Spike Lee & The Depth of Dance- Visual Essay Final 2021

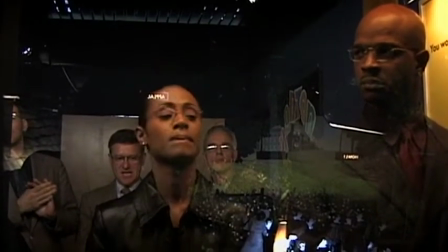[8:10]
Bamboozled encompasses the rise and fall of a minstrel show created by an ambitious and formerly educated African-American
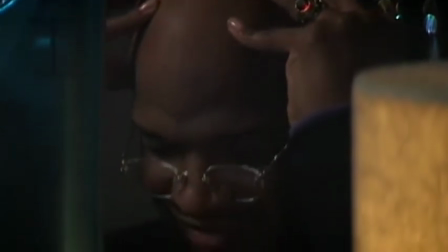[8:15]
man named Pierre Delacroix and the negative effect it takes on those participating in it.
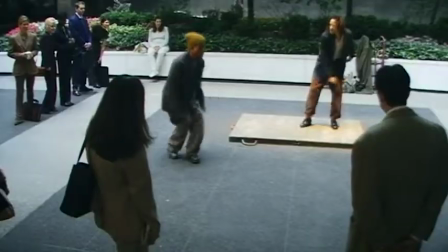[8:21]
The main performers of the minstrel show are two young African-American men known as Man Ray and Womack,
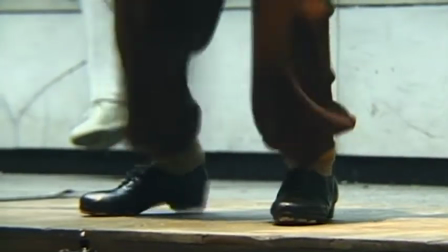[8:25]
who are first introduced near the start of the film as they leave the building they're squatting in to go perform on the street in front of the CNS Television Headquarters,
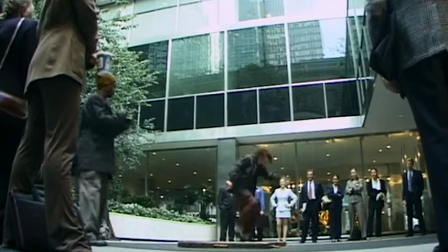[8:32]
where De La Croix works.
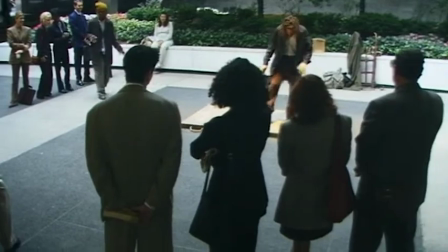[8:34]
The two are natural performers, with Man Ray doing the dancing, and Womack using his charisma to draw in a crowd and persuade them to donate money, even De La Croix, whom they know.
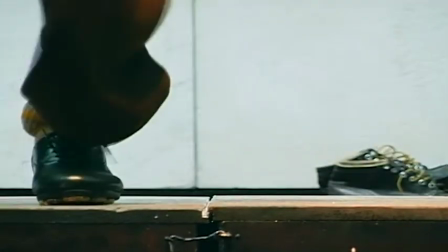[8:42]
Lee alternates between clips of Man Ray's feet and his full body in motion as he dances in front
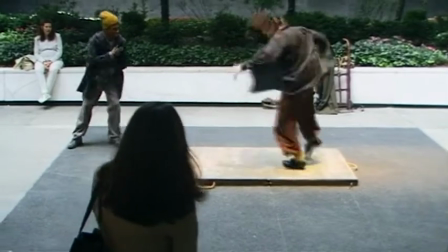[8:47]
of the crowd while letting the diegetic sound of the film draw the audience into the rhythmic dance as well,
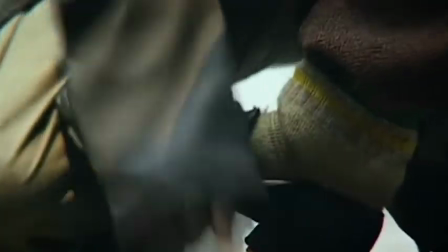[8:52]
making it seem effortless. It's through this first tap dance that Lee not only shows the importance of hard work that African-American performers put into their craft,
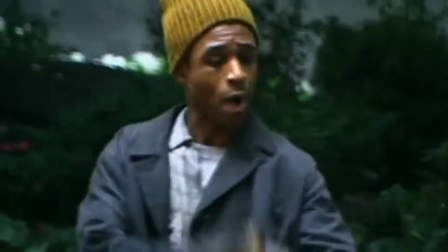[8:59]
but he goes against the old Hollywood technique of intercutting shots of the tap dancers' feet with close-ups of their wide,
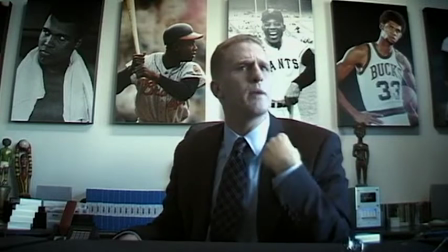[9:05]
toothy smiles, resulting in a biased archive of dance footage. The second tap dance performance occurs in Dunwoody's office, who happens to be Delacroix's boss.
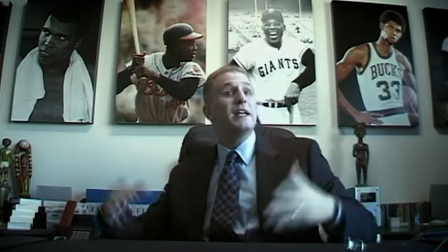[9:14]
Dunwoody is a white, obnoxious man who is oblivious to his racist demeanor and is all too comfortable using racial slurs.
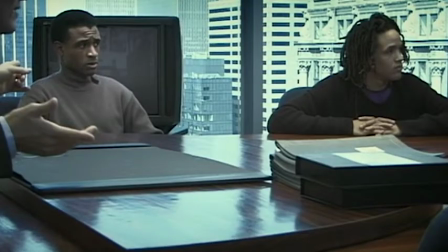[9:20]
Delacroix pitches the New Millennium Minstrel Show as his idea and recruits Man Ray and Womack as the two stars, who are to act as coons known as Mantan and Sleep Indeed.
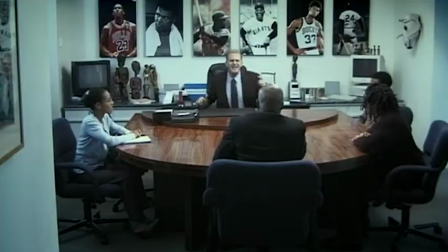[9:28]
Following his pitch, Delacroix has Man Ray do a small tap performance on top of Dunwoody's conference table.
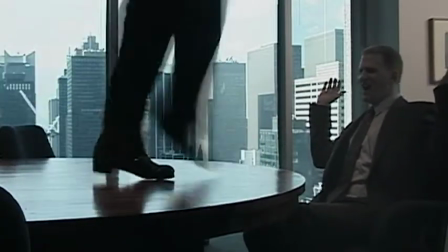[9:34]
Dunwoody watches him in wonder and is clearly entertained the whole time, but the objectification of African-American performers for white audiences is called on here.
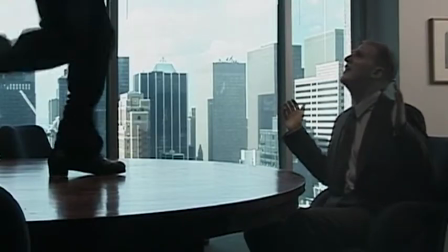[9:42]
While the tap dancing is captivating to watch, it descends from a mix of cultures as well as vaudeville,
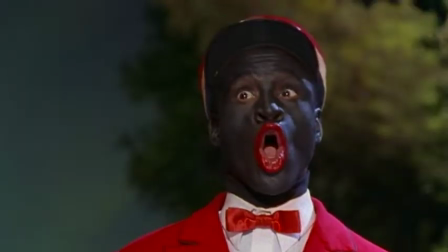[9:47]
and its growth of popularity in the preceding minstrel show comes at the cost of using slavery as a source of humor,
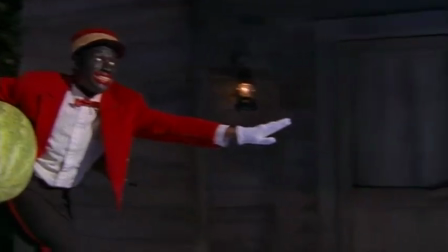[9:52]
as well as the degradation of Man Ray and Womack as they take part in the project. One of the most important performances throughout the duration of Bamboozled is the tap dance during the minstrel show.
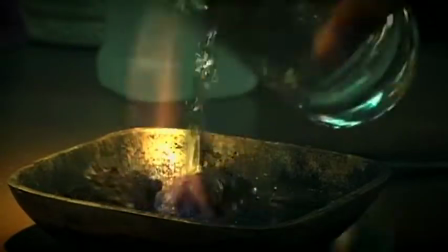[10:02]
Before the show even begins, Man Ray and Womack are shown backstage as they transform themselves into Mantan and Sleep and Eat through the use of blackface.
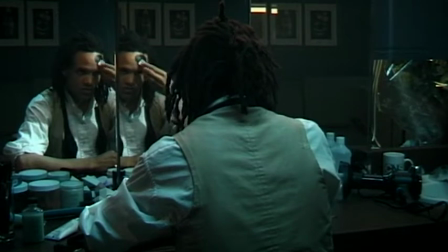[10:09]
Blackface is considered to be the most hostile and racist depiction of blackness, simply because blackface was primarily donned by white folk back in the early days of vaudeville and the film industry.
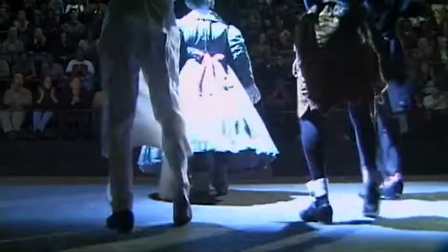[10:18]
This holds greater significance and bamboozled because of the fact that Manray and Womack are expected to wear blackface despite being African American.
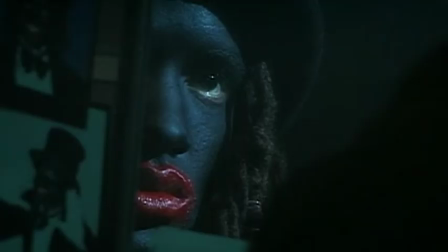[10:26]
This minstrelsy is not only emphasized by the credits sequence at the end of the film, but it is also emphasized as the new millennium minstrel show carries on.
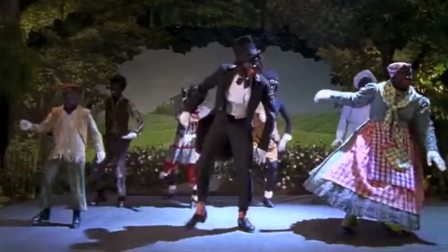[10:33]
The dancers are dressed in various negative racial stereotypes like coons, bucks, and mammies.
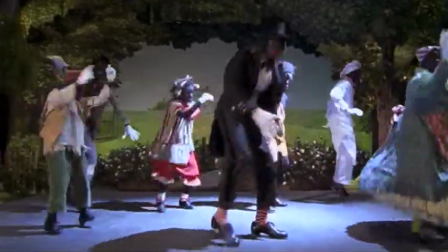[10:38]
The dances leave strong reminder to audiences that the humiliating and degrading representation of African-Americans for the entertainment of others can have negative lasting effects,
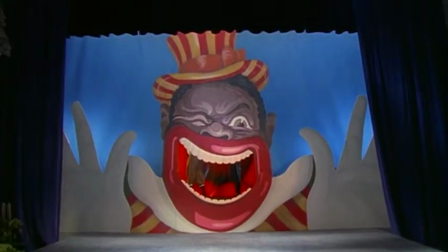[10:47]
and that it should not be repeated as new media is created. From the beginning to the end,
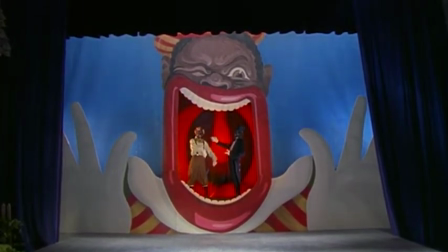[10:51]
Lee uses the tap routines and bamboozled to call on the history of African-American tap dancing and the negative representation the performers have had in media.
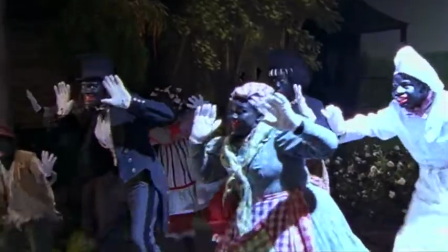[10:59]
Bamboozled is a reminder of how African-American tap dancing started during slavery but became popular in vaudeville.
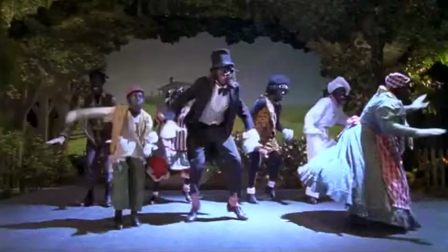[11:05]
It is also a reminder of how the performers have been objectified, made fun of, and used for the enjoyment of others,
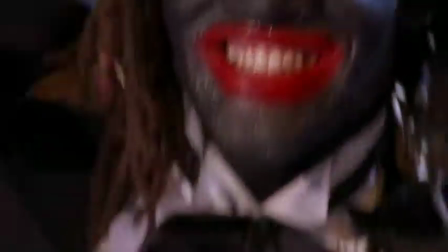[11:11]
and the use of satire in the film is a way of calling out the history of minstrelsy without having to bear the full weight of the trauma that stemmed from it.
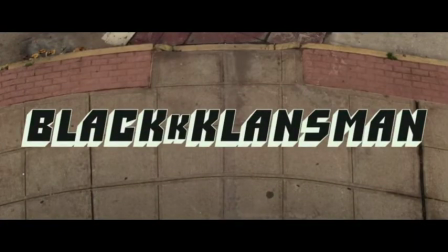[11:18]
Released in 2018, Black Klansman is one of Lee's most recent films and focuses on the story of Ron Stallworth,
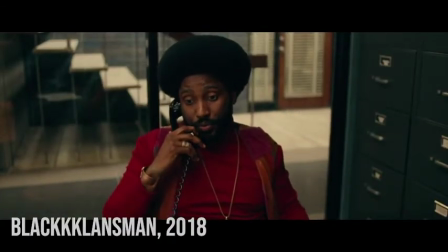[11:25]
a black police officer who successfully infiltrated the Ku Klux Klan chapter in Colorado Springs by telephone during the 70s.
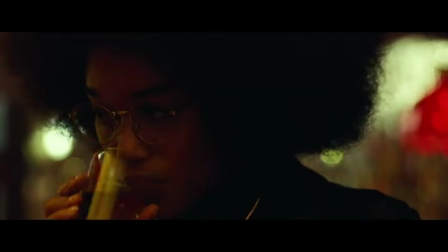[11:31]
The club dance scene featured in Black Klansman has a different tone than the dances featured in some of Lee's previous films.
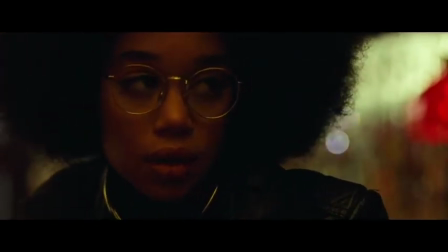[11:37]
It's less of a show and more of a close and intimate experience.
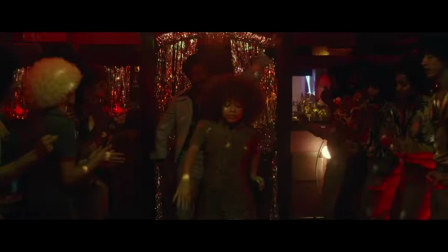[11:41]
Stalworth invites Patrice to get a drink with him at a club after attending a local civil rights rally and he takes her out on the dance floor
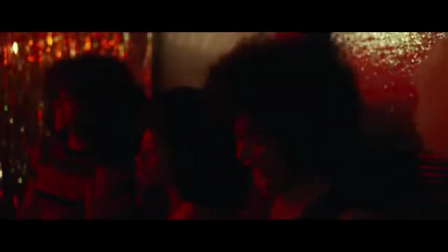[11:47]
as a way of comforting her after hearing that she was harassed by one of the white officers from his department on the way to the club.
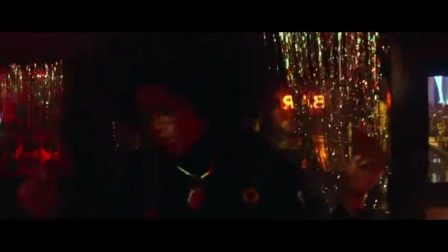[11:54]
The club is packed with 70s decorations, a slew of dancing bodies, and dim lighting in hues of red, orange, and yellow.
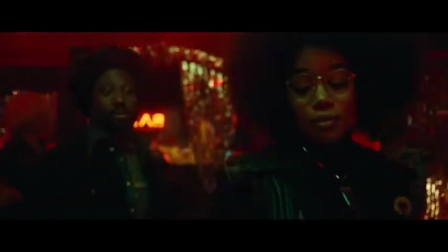[12:01]
Stalworth and Patrice join everyone on the dance floor who are dancing in close proximity with their arms raised and moving slowly in sync. The camera captures the space between the people and their dancing through medium close-ups and close-ups as well as by being within the crowd instead of being placed outside of it.